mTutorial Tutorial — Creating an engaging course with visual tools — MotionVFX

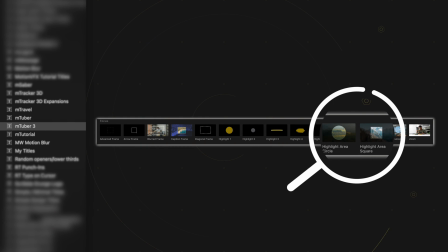By using the highlight area, either the circle or the square option,
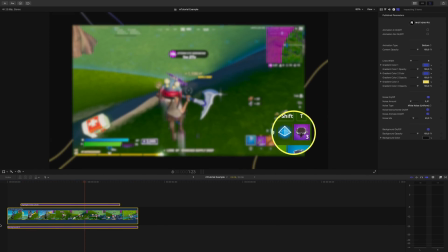you can simultaneously zoom into something on your shot and create a sort of spotlight effect while excluding everything else.
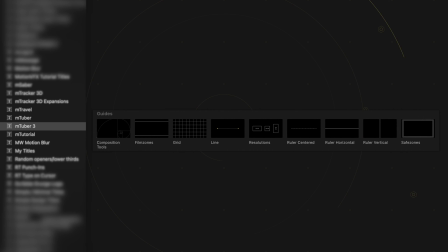The guide section gives you 9 drag and drop guides that can help you to achieve beautiful composition,
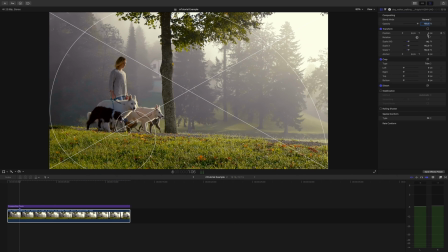with guides that show you the golden ratio over top of your footage to the safe zone overlay,
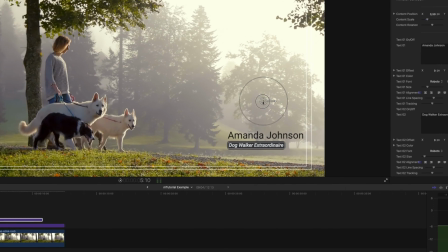which gives you a good indicator of where titles and text should not go. Side note, this guide also kind of works as a nice design piece.
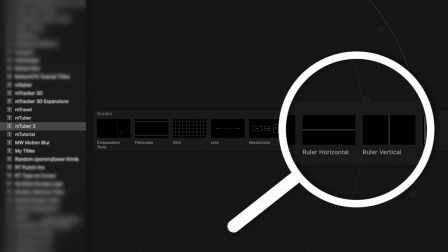The horizontal and vertical lines can help give you an accurate line down half of your frame to create something like a split screen.
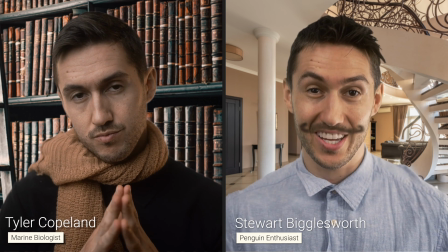I disagree. I think a walrus would win in a fight. You are mistaken, sir. Clearly you have not been studying penguins as long as I have.
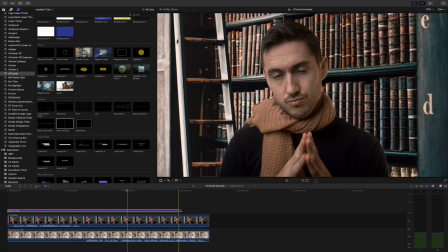Put your clips on top of each other, add the vertical ruler over top, and let's thicken this line a bit and change the color.
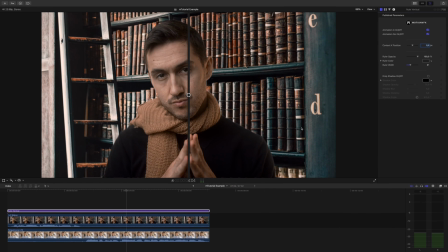With my top clip selected,
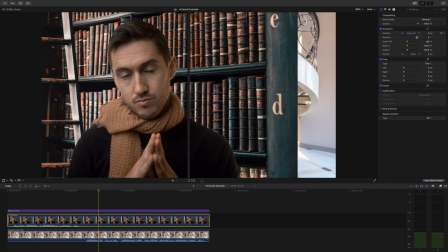I'll use the position tool in my inspector window to slide the clip to the left so my body is center with this part of the frame.
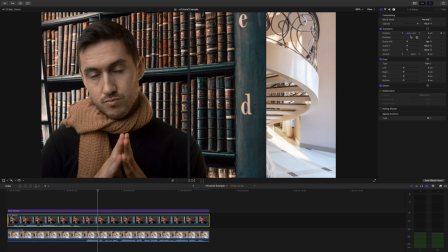And we do that just by pulling down on the X-axis here.
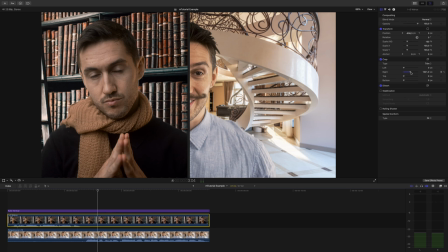I'll go down to the crop section and we'll take the right crop slider and drag that out till we get to the vertical ruler line.
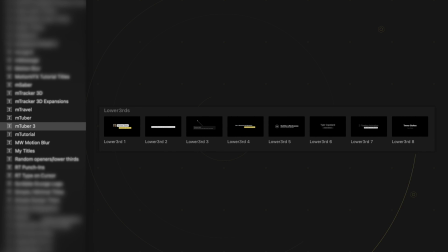Then we'll do the opposite with a bottom clip. The lower third section has a lot of awesome options for lower thirds for your videos.
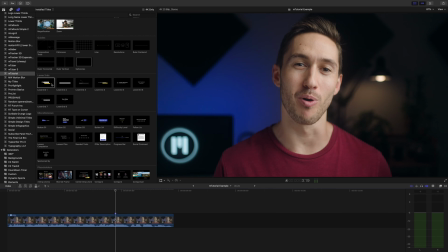Say you want to identify who you are in a video. That's important, right? Let's drag a lower third over our clip and make some adjustments.
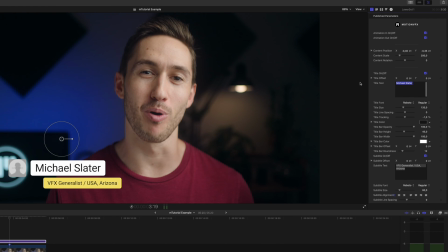We'll type in our name here, and look how cool this is. The size of the text box changes as we write in our name. No more pain of having to drag out the box to fit the size of the name perfectly. We'll make our changes to the subtitle as well. Let's extend the letter tracking here.
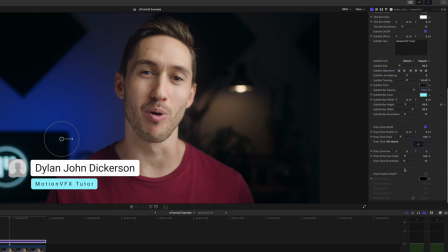I'll change the color of the subtitle bar. We can also add that lovely drop shadow once again to give us a little more depth. And for the piece de resistance, let's go to the drop zone and click it.
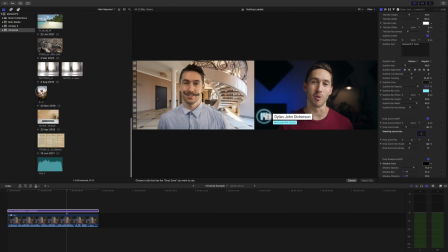I'll find a picture of my ugly mug in the library and click apply. Now we have a nice little icon here.
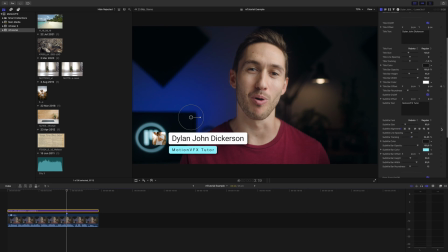To change the positioning of the picture or video, we can adjust the X or Y values as well as the zoom so it fits appropriately.
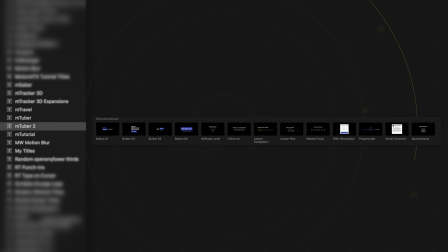The miscellaneous section has 13 options of different titles and text boxes and such to help you out.
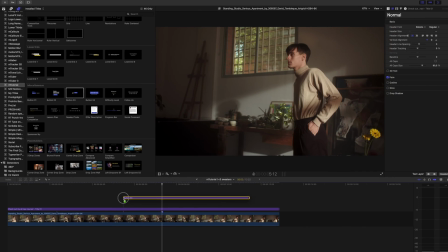This one is a great one if you're selling anything as a creator.
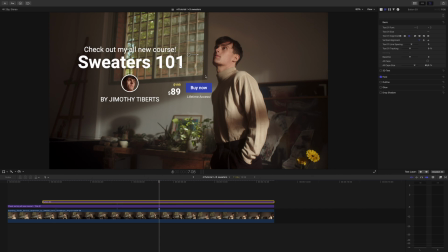So drag it over your footage and let's increase the size by expanding the circle here, and we'll drag this into the place that we want on the frame. Text 1 is going to be the previous price number, which is helpful to have so your potential buyers feel like they're getting a good deal.
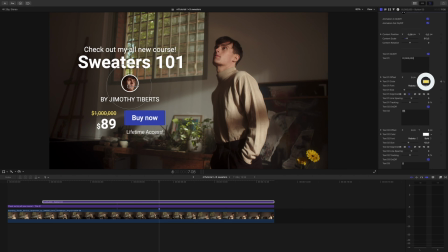As usual, if you want to change the color of the text, you can do so here. Just find that important triangle and change it to what you like. Text 2 is our current sale price, and it's important to note that you don't need to put the dollar sign for this one.
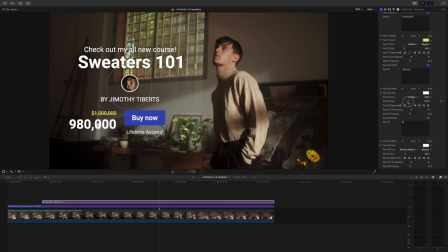That's because text 3 has the dollar sign in it, so we can keep it nice and small and make it look stylish. And you'll see that we're overlapping, so go to your text on screen and just drag the text to the position that you'd like.
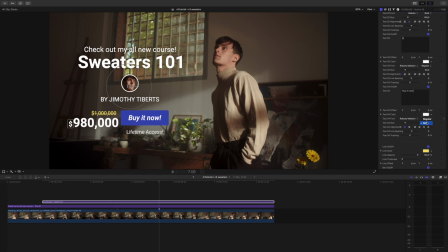We can easily change what the button says as well, and the style of it, as well as add some depth and separation by turning on our drop shadow and adjusting.
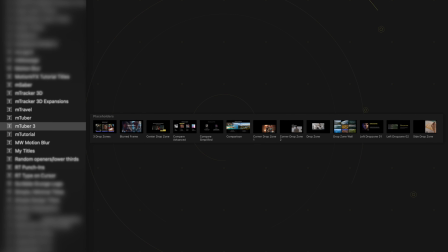Placeholders are a great way for you to put your videos and info into professional-looking animations.
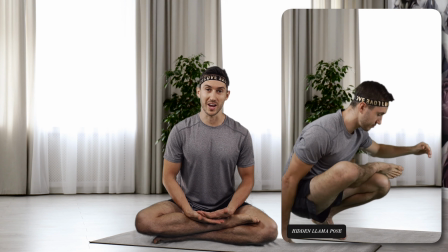So we just learned the crouching tiger, hidden dragon. Up next, we'll flow into the hidden llama.
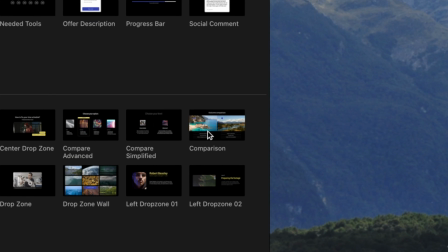If you create any type of review videos, the placeholder comparison is going to be really helpful.
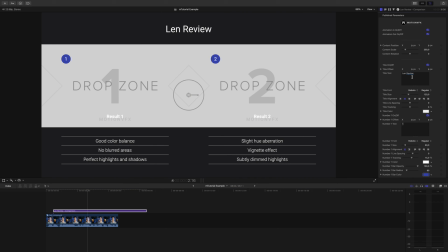Let's adjust our comparison review name, font, and tracking. I kind of like the number 1 and 2 here, but if you don't, you can just turn them off. Down here, we can adjust our 2 subtitles as well as list the description of each.
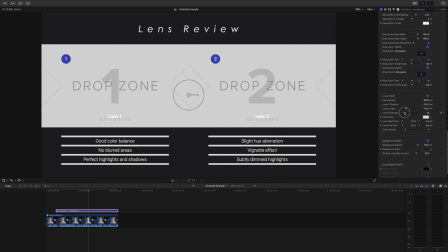You also have tons of customizable options like line thickness and length.
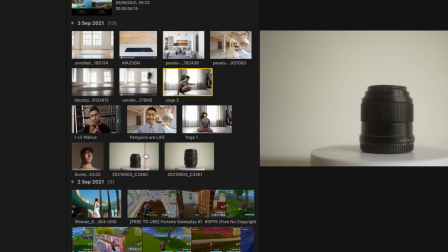Click the drop zone, select the clip or still you want in your library, and click apply.
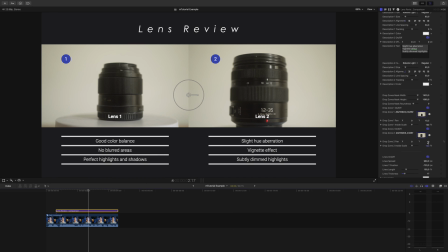Like we did before, you may need to adjust the scale or positioning of your media, but luckily, it's really easy to do that.